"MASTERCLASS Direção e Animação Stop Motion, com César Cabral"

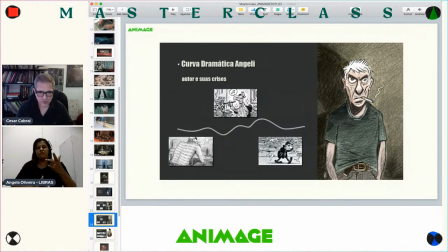58:37 Ao longo do filme,
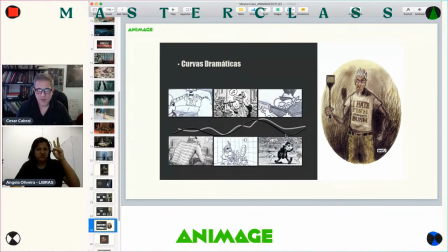58:40 o Angeli, a história do Angeli, que é uma espécie de um documentário mal realizado, a gente brinca que era a nossa equipe indo gravar com o Angeli e tudo dava errado, a gente constrói um Angeli meio rabugento
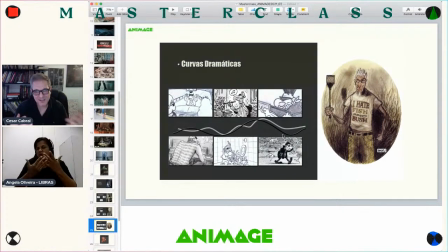58:57 um Angeli que não está afim de dar entrevista claro que isso é uma ficção também o Angeli foi sempre muito aberto a conversar com a gente, mas a gente constrói ele de uma maneira que ele não está com saco para falar com uma equipe e a
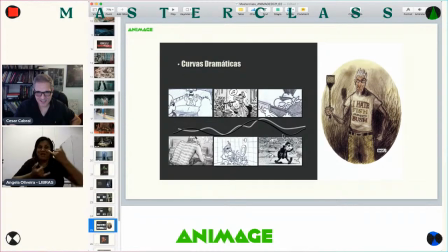59:12 gente brincava que a gente era equipe de universitários que ia lá gravar e dava tudo errado e que realmente tem uma parte de verdade o dia que está rolando o cachorro latindo no vizinho furadeira atrapalhando o som e por aí vai e a
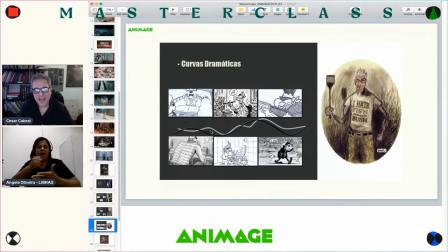59:30 estrutura da história basicamente é esse cruzamento entre a história do Angeli com a história, com a curva fictícia do Bob Cuspe o Angeli decide matar
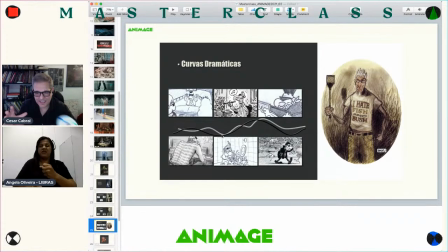59:43 o seu personagem o Bob Cuspe decide de uma vez, ele está em crise com a obra a equipe chega e pede para ver o material e ele abre umas caixas meia contra gosto e isso acaba levando ele a pensar que talvez eliminando o Bob Cuspe essa crise passaria o
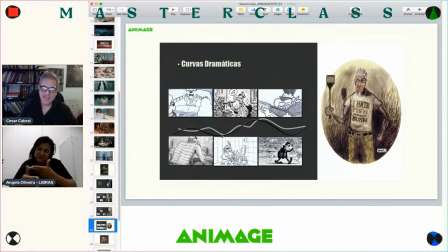60:00 Bob Cuspe é o alter ego do Angeli e o aí acontece que ele começa a desenhar a morte do Bob Cuspe que o Bob Cuspe seria morto por monstros do pop, né, representados pela figura do Alton John são mini Alton John os mutantes
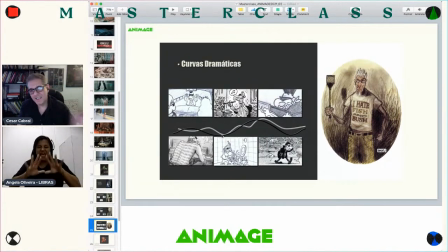60:20 que tentam devorar o Bobby Cuspe então onde ele desenha essa história não vou dar muito spoiler do filme, mas para matar o personagem Bobby Cuspe e o filme acaba virando um road movie em que o personagem tenta encontrar o seu
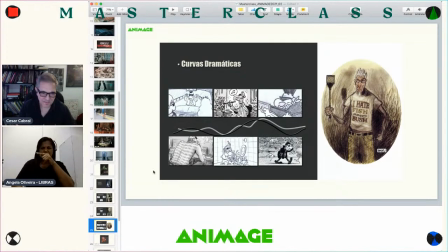60:35 autor e resolver essa questão com ele presencialmente não posso falar muito mais para não entregar a história,
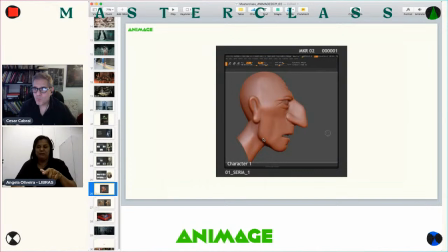60:44 que fica chato eu ilustrei aqui também tem mais dois minutinhos e a gente abre para a pergunta foi a primeira vez que a gente começa a usar a impressora 3D e a modelagem 3D a serviço
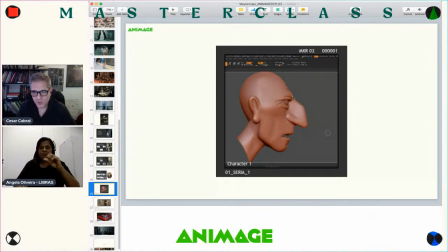60:57 do stop motion a gente fazia uma escultura foi modelada uma cabeça 3D do Angeli e feito todo o lip sync
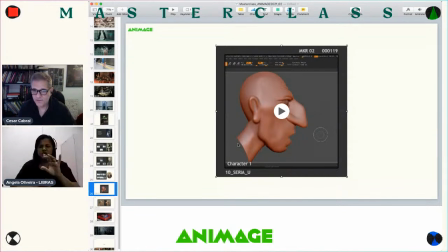61:16 só para ilustrar isso era feito essa modelagem no 3D rigado a boca e feito todo o lip sync O que permite ter muito mais realismo, né? Porque tem muito mais passagens intermediárias do que as 15 boquinhas que a gente fez no Doce e Rebordosa.
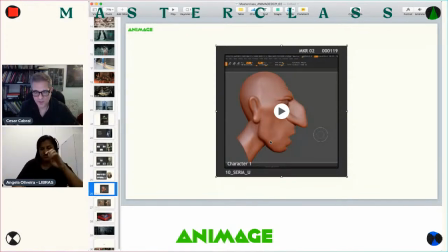61:35 Hoje a gente tinha cerca de 100 bocas, mais ou menos. E também os 7 de boca sorrindo. Boca brava, falando bravo, falando sorrindo. Então tinha um conjunto.
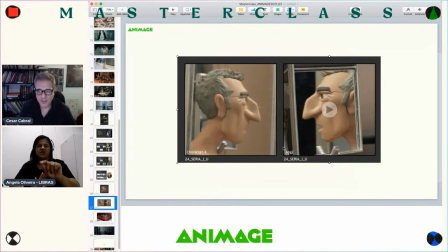61:46 E aí a gente chega nesse material aqui. Aqui já é o boneco, um teste. Usando a impressora
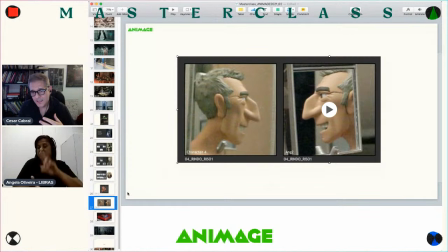62:00 3D para fazer esse set de bocas. Foi o nosso primeiro contato direto. Na série a gente rascunhou umas coisas, acabou não dando muito certo.
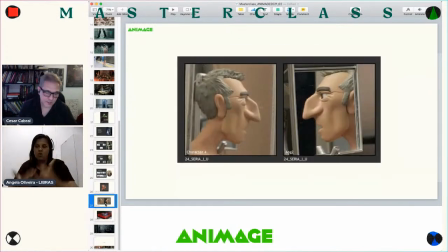62:14 Nessa parte, no longa, a gente conseguiu. Porque um dos desafios que eu tinha no longa também era trazer uma animação muito realista. O máximo, esse era o objetivo.